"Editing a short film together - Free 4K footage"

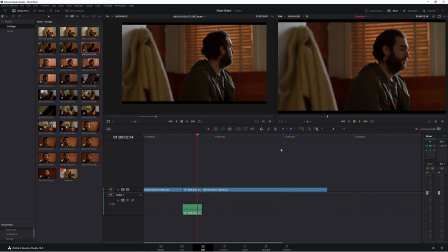(12:24)
As you can see, it looks over and looks over.
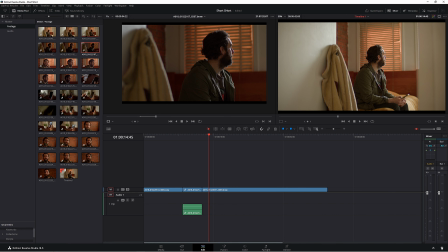(12:29)
Now, a little bit off, but that's okay. Also, it's not playing back particularly amazing.
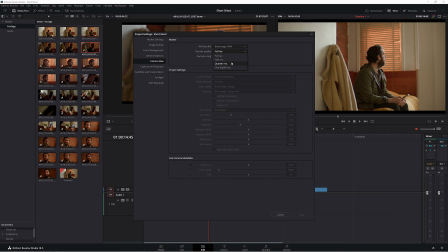(12:34)
So I'm just going to put this at, say, half resolution.
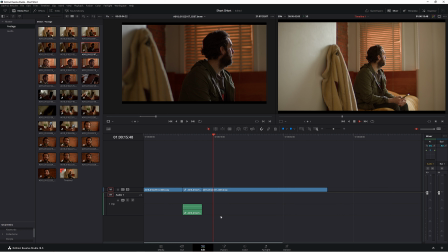(12:42)
That's better. Okay. Now we have made an edit. How easy was that? Fantastic. Now we can start building upon our edit. So,
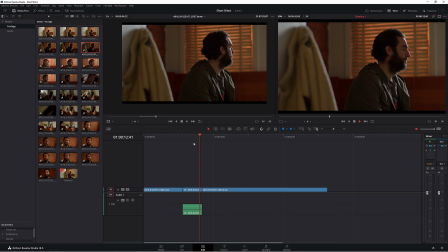(12:55)
do we want to stay in this mid? I think it's quite okay.
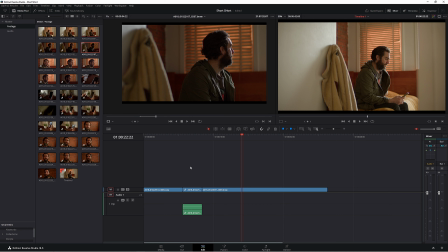(13:02)
Let's look for another part. So, let's look at some of these close-ups.
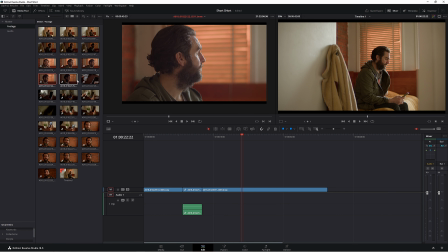(13:09)
I don't particularly like this shot, just because it looks really dark compared to this shot here. Well, let's just use this shot here. All right, so we want to build some tension in the scene. So we should probably stay nice and close.
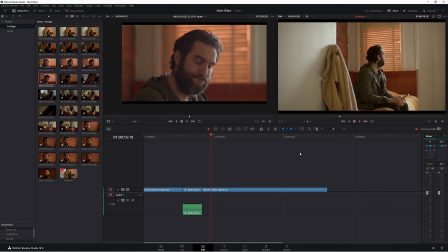(13:30)
So let's look at our edit. He looks, he's making that decision. He looks over. So I think when he looks over, sneaky look, that's a good point.
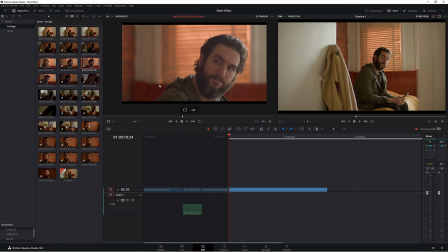(13:51)
It's a little bit weird, this framing. he's a little bit centered. Let's try this one here. It's a bit better. Okay. So he's having a look, thinking about his life. It's not so great. That's a sneaky peek. So we'll set here.
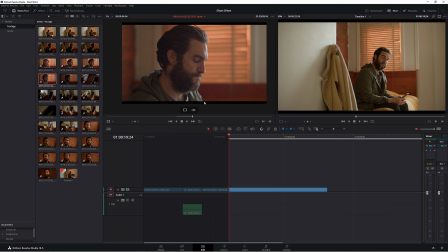(14:12)
And here's a good part. Okay, so let's just chuck this in again. Chuck it in. Override. That's going to overwrite this part of the clip. So play it back. Looks.
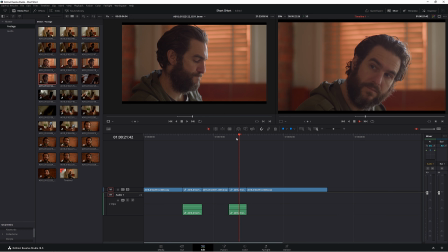(14:33)
Gets out his little note here. So it looks. Takes out the note. So this is an opportunity for another edit. Because we're cutting on action.
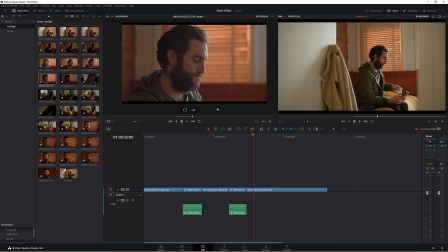(14:48)
And that's a really interesting and great tip I was once told. Always cut on action.
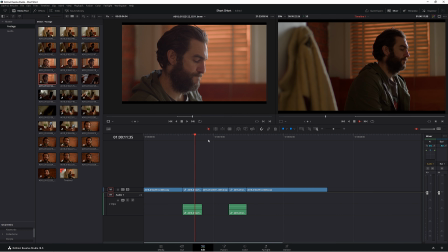(14:53)
So, action. Looking over.
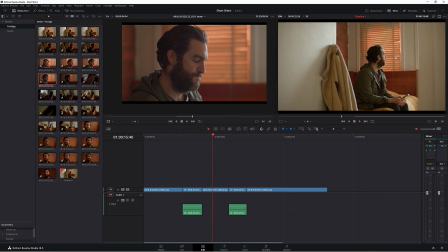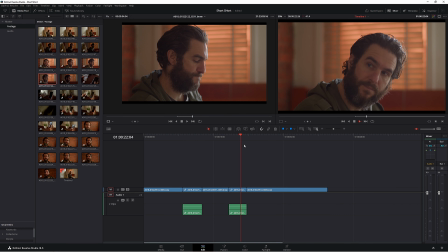(15:01)
looks back. Again, that's action. So we have another point here. Goes to get his note out.
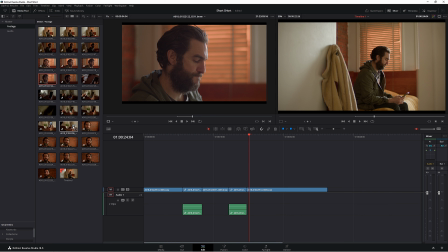(15:08)
But when he's getting his note out, again, cut to here. This is a nice shot. Okay. So let's say about here looks pretty good.
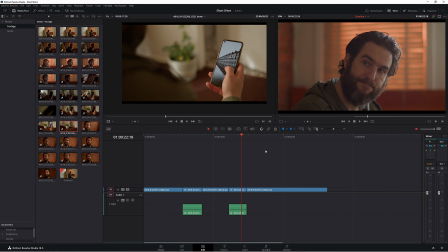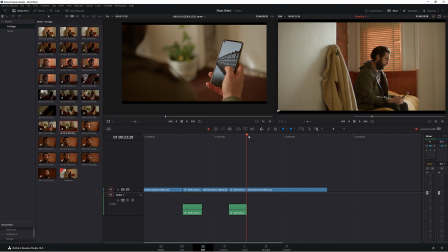(15:32)
So you can actually probably even start here. So again, let's put insert in. Takes it out. Now we want to stay in the shot a little bit longer, just so as the audience we can see what's going on.
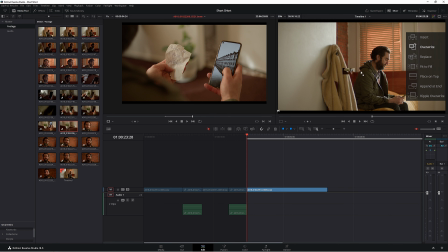(15:48)
We'll say that's pretty good. And again, overwrite.
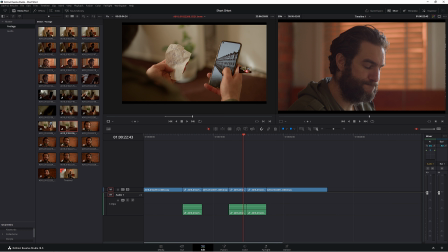(15:54)
If we wanted to put our shot on top of another shot, what we do is just do insert. And then that would, you know, go in between. So this clip would still stay. This clip would still stay. It just pushed them further out in the timeline.
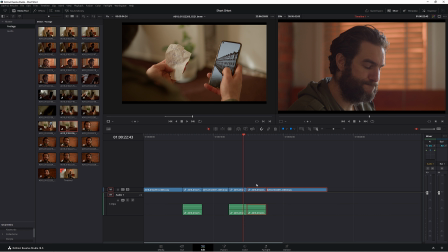(16:09)
But because we're overriding it, we're overriding that section of the video. Looks.
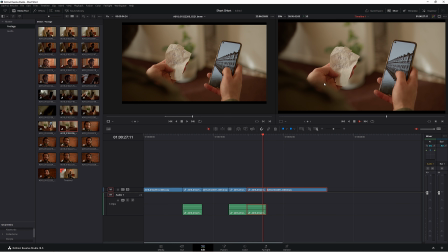(16:16)
Gets out his note. Oh, ho, buddy. Okay.
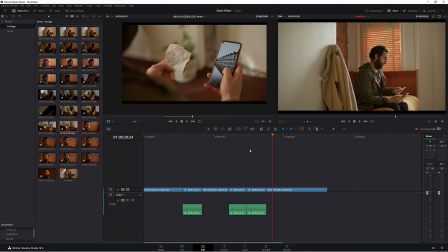(16:24)
Now, we want a nice reaction shot here, so let's go here.
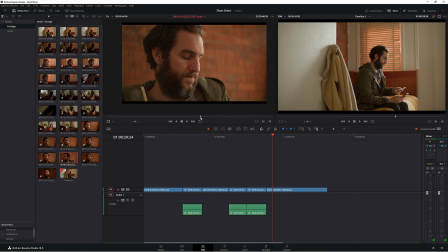(16:31)
So that's him pulling out the note.